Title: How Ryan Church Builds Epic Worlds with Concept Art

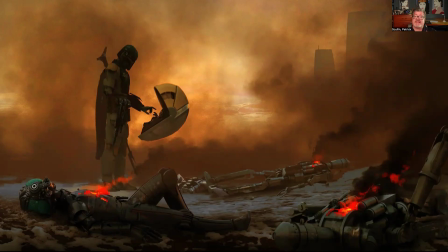12:27 Instead, they use the rule of thirds to make things off center, asymmetrical. That creates a nice storytelling view that feels a little bit more candid and less composed. But it's also a very strong and solid positioning. For example, having, Mando reaching out to touch little Grogu's finger.
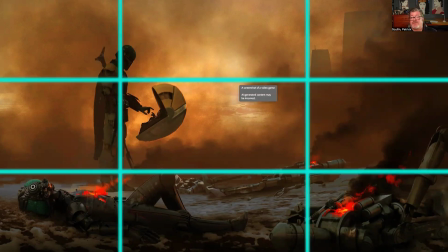12:49 Obviously, rule of thirds, left-handed side, L-shaped or reverse L-shaped composition.
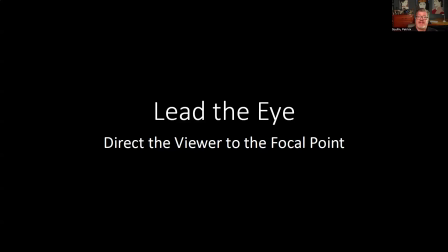12:57 So lead the eye. It's important that every element in your picture point the viewer where you want them to look. Of course, sometimes if you're developing a really elaborate background, you might have many things to look at, and that's fun.
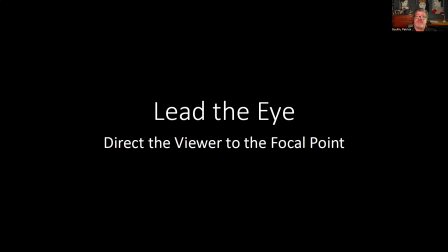13:12 But you need to have a hierarchy so that you show your viewer what you want them to see.
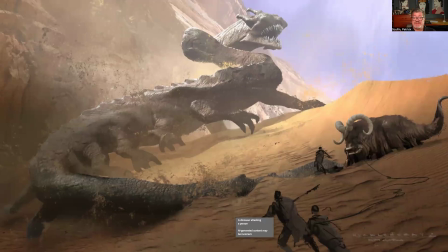13:18 Here's a cool example of the way they staged this with the large Krayt dragon and the bantha and the sand people and everyone in the foreground dealing with this danger. I love how the dragon's tail and back kind of weaves through in that serpentine view through the picture,
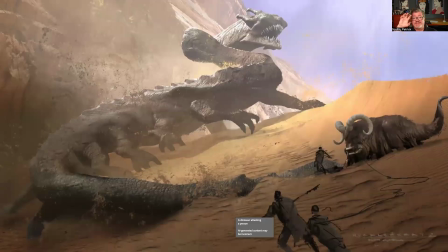13:37 leading up to its dangerous teeth, or leading us back down to the people in the foreground trying to figure out a way to attack and survive.
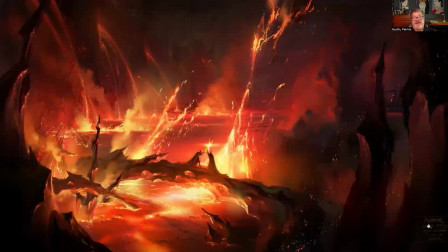13:49 Of course, this one is a good example. You see Obi-Wan and Anakin fighting, where everything points back down to what we want to see and what we're looking for. So here you've got the color, the stalactites, the stalagmites, all that stuff pointing out what we're looking at.
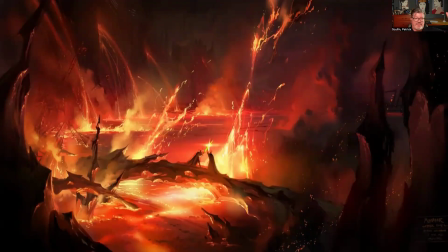14:09 So that we see that light, that bright light of the lava. Of course, that central spot where they cross their lightsabers really is the brightest spot in the picture, and everything else kind of points down to it.
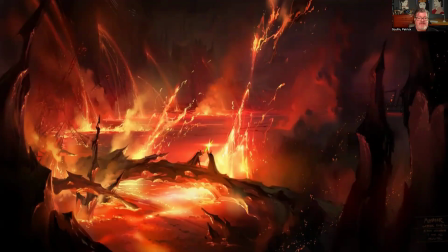14:23 And then, of course, it's framed by these dark elements on those those craggy walls on the sides.
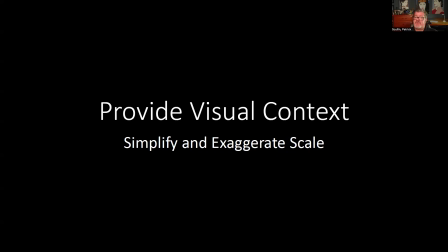14:32 Next thing you need to do is provide some visual context. If you're doing something otherworldly, especially where your viewer isn't going to recognize or understand the culture or the size and scale of things, you need to show something to help them understand.
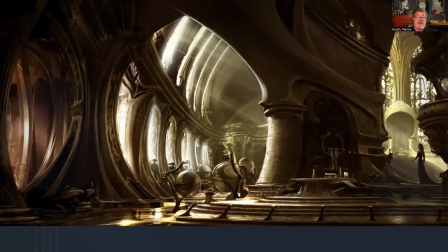14:48 So in this picture, for example, how do we know how large the space is? How do we know how large the characters are that live in this world? Well, we need to show them. We need to show them in the picture so that we see that immediate representation of who they are and what they look like.
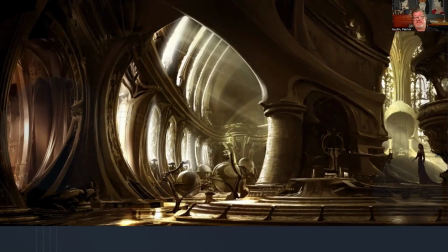15:08 It may not seem like a big deal, but it's definitely something that helps the viewer relate to what they're seeing, is to see that comparison between the size and scale of elements. So you always want to, you know, put in a little character in there somehow so people see who they are and how they relate.
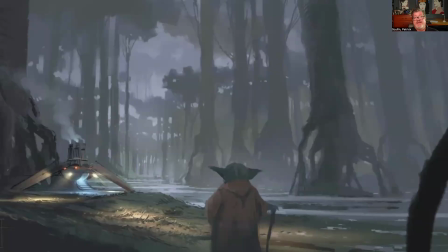15:26 And of course, in this situation, right, everybody knows how big Yoda is. So once you know that, you can then extrapolate what you're looking at and how large it is. It's an important little cue that you give your viewer. So always look for ways to add little elements that they recognize so that they know what they're seeing.
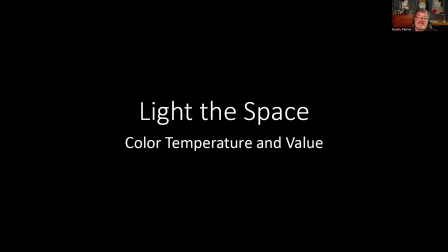15:48 Last but not least is light the space. So here we're looking to use light and color and temperature and value to again create the story.
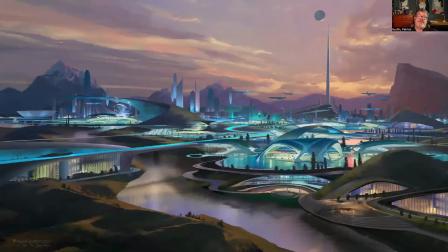15:58 So here we have a futuristic scene that we can tell is a futuristic scene because the lighting is not natural. It doesn't look like something that we see commonly in our world. It looks advanced and interesting and different.
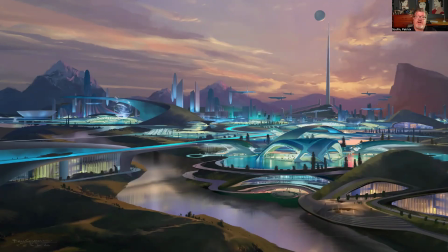16:14 And we can tell because it's in complete contrast with the background, which has kind of a normal sunset. But then here in the foreground, we have those cold tones and that fluorescent looking light. So now we know, oh, I'm looking at something futuristic.
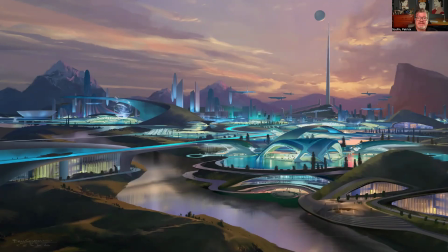16:29 So that's an important cue to give your audience to tell them the time and place immediately by how it's lit.